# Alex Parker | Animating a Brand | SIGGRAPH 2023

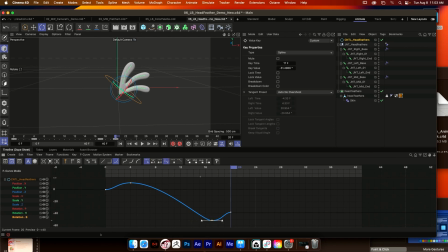(33:07)
And because I've never left a curve alone in my life, I'm going to pull these out to give a nice, like, kind of snappy movement here. So let's see. Okay, Oscar winning, personally.
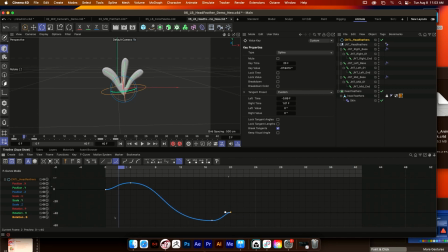(33:20)
But what we're seeing here is just a little bit of motion to test this rig against, to make sure it's moving the way we expect it to once it's in the environment that we can expect it to be living in. So we're looking at these here. And we're seeing we're getting some fun movement, but we want to have some art-directed movement here.
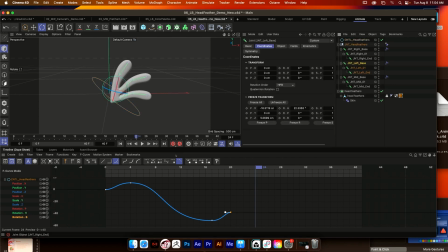(33:34)
So I'm going to go in and we'll just use, let's see, maybe this left joint chain as kind of our sample chain. So let's get familiar with some of these properties here. The dynamics tabs are really, really great. They've got some really great defaults here, but that's the thing, is that they are defaults for a reason, because they're super sturdy, really, really good parameters.
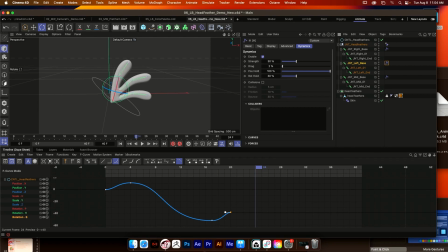(33:51)
But if you leave these on default, your work will look like everybody else's work who's leaving their dynamics on a default setting. And we want to make sure we're customizing these dynamics to really fit the brand voice. The brand voice for Ladybird Animation is kind of like a fun, cartoony brand voice we're trying to fit with this dynamic movement here.
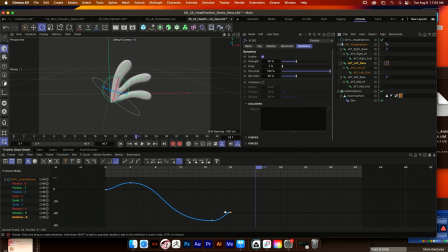(34:08)
But something I'm also trying to keep in mind is, again, because this brand bird is reflected in our logo, it's really important to me that anytime she's done moving, that these little head feathers kind of land in an on-model position, so that anytime you see Doris in profile, you can make a clear connection between her and the logo. And I don't want these head feathers to ever land in a place that doesn't feel like her representation in the logo.
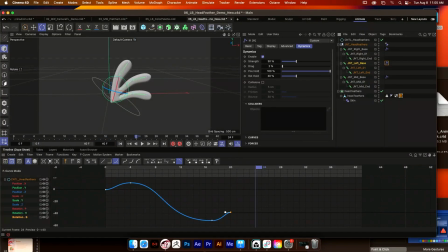(34:30)
So as we go through these parameters, I like to kind of translate these into more animation-focused terms. So strength, I like to think of as kind of a stiffness. How stiff is my joint chain? We'll find that this parameter and these two down here kind of work kind of in tandem a little bit.
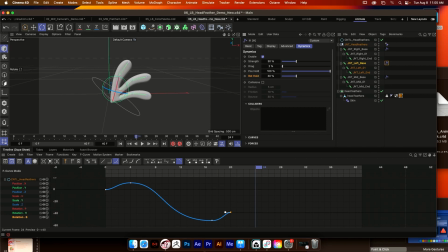(34:44)
So think about if you're like driving a stick, you've got that relationship between your gas and your clutch, and they kind of have to do this to work well together. That's kind of how these parameters work. They've kind of got this inverse relationship here. So position hold is asking how badly do my joints want to stay in their original position. I'm leaving that alone because I'm not moving the physical position of these joints.
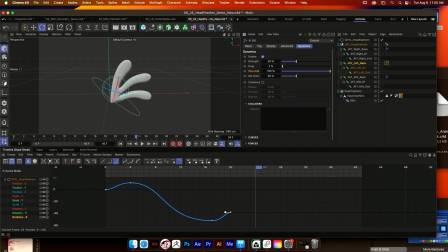(35:03)
I'm focused on the rotation though, and the rotation hold is asking how badly do these joints want to stay in their original rotation value. Drag here, you can kind of think about as if you're dragging your joint chain through water, maybe how viscous is that material. In animation terms, I like to think of it as kind of like a follow through. How cartoony is that follow through animation that I want to get in my secondary animation?
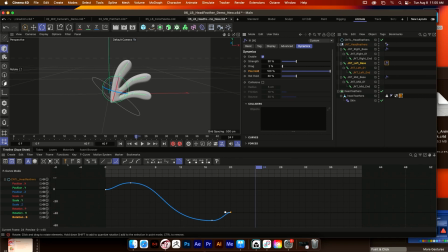(35:23)
So I do find that any value below 30 here, we start to kind of lose a little bit of the structural integrity of this rig, which is what we want because we want to get some fun follow through. So I'm going to pull this down a little bit here. I'm going to pull this up because I do like a good amount of cartoony follow through in my stuff.
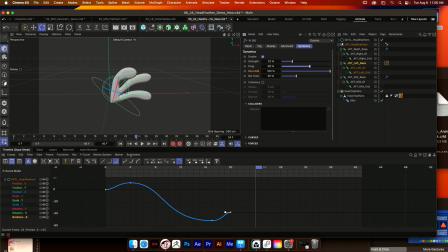(35:38)
And then since we've pulled this value down, and that parameter does kind of have an inverse relationship with this one down here, I'm going to pull this one up a little bit to make sure that we're landing on model. So if we take a look at that, we can see we're getting some nice like follow through animation.
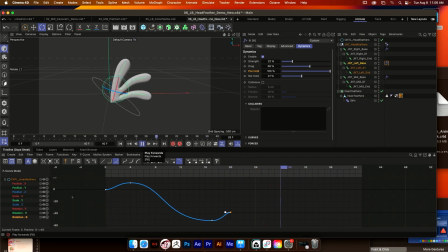(35:56)
We're still going from point A to point B, and point B looks like our on model shape, but in the middle some fun stuff is happening, and that's what I want. And so I'm going to go through here and I'm just going to simply copy these parameters into our other dynamic setup.
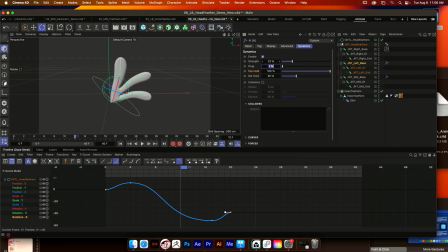(36:09)
So we've got, let's see, 22, 58, 58, 100, and what was that, 41. All right.
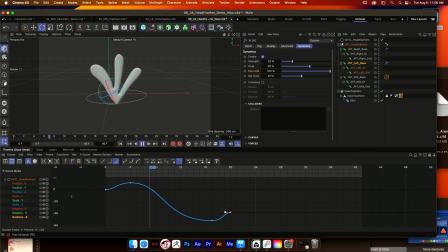(36:25)
Okay, so when I look at these values here, I find that I'm getting some fun follow-through animation. We're still landing in an on-model place, and it's also nice that we're getting this feedback in the viewport. We're not having to render to see what this looks like, which is really, really helpful. We're getting some nice real-time feedback of these joint chains. And so I think these values are in a good
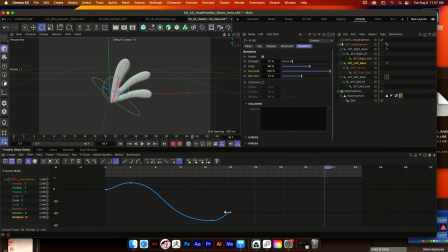(36:44)
spot. We can noodle forever, but I'll leave those there. Something else I want to talk about really, really quick is if we take a look at the frame rate of this project, we'll see that this project is set up at 24 frames a second. But at this point, I like to work in drop frame treatments most of the time. I like for my work to have this really like chunky childlike feel, and I kind of like to work in a stop motion world.
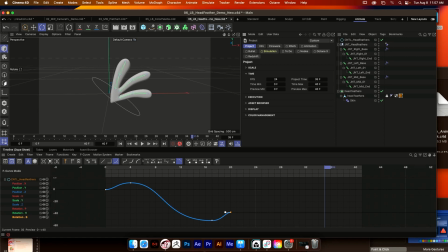(37:03)
What I had been doing previously was animating in 24 and then dragging it over into After Effects and posterizing there, and bringing my project down to 12 frames a second in After Effects to get that really nice stop motion feel.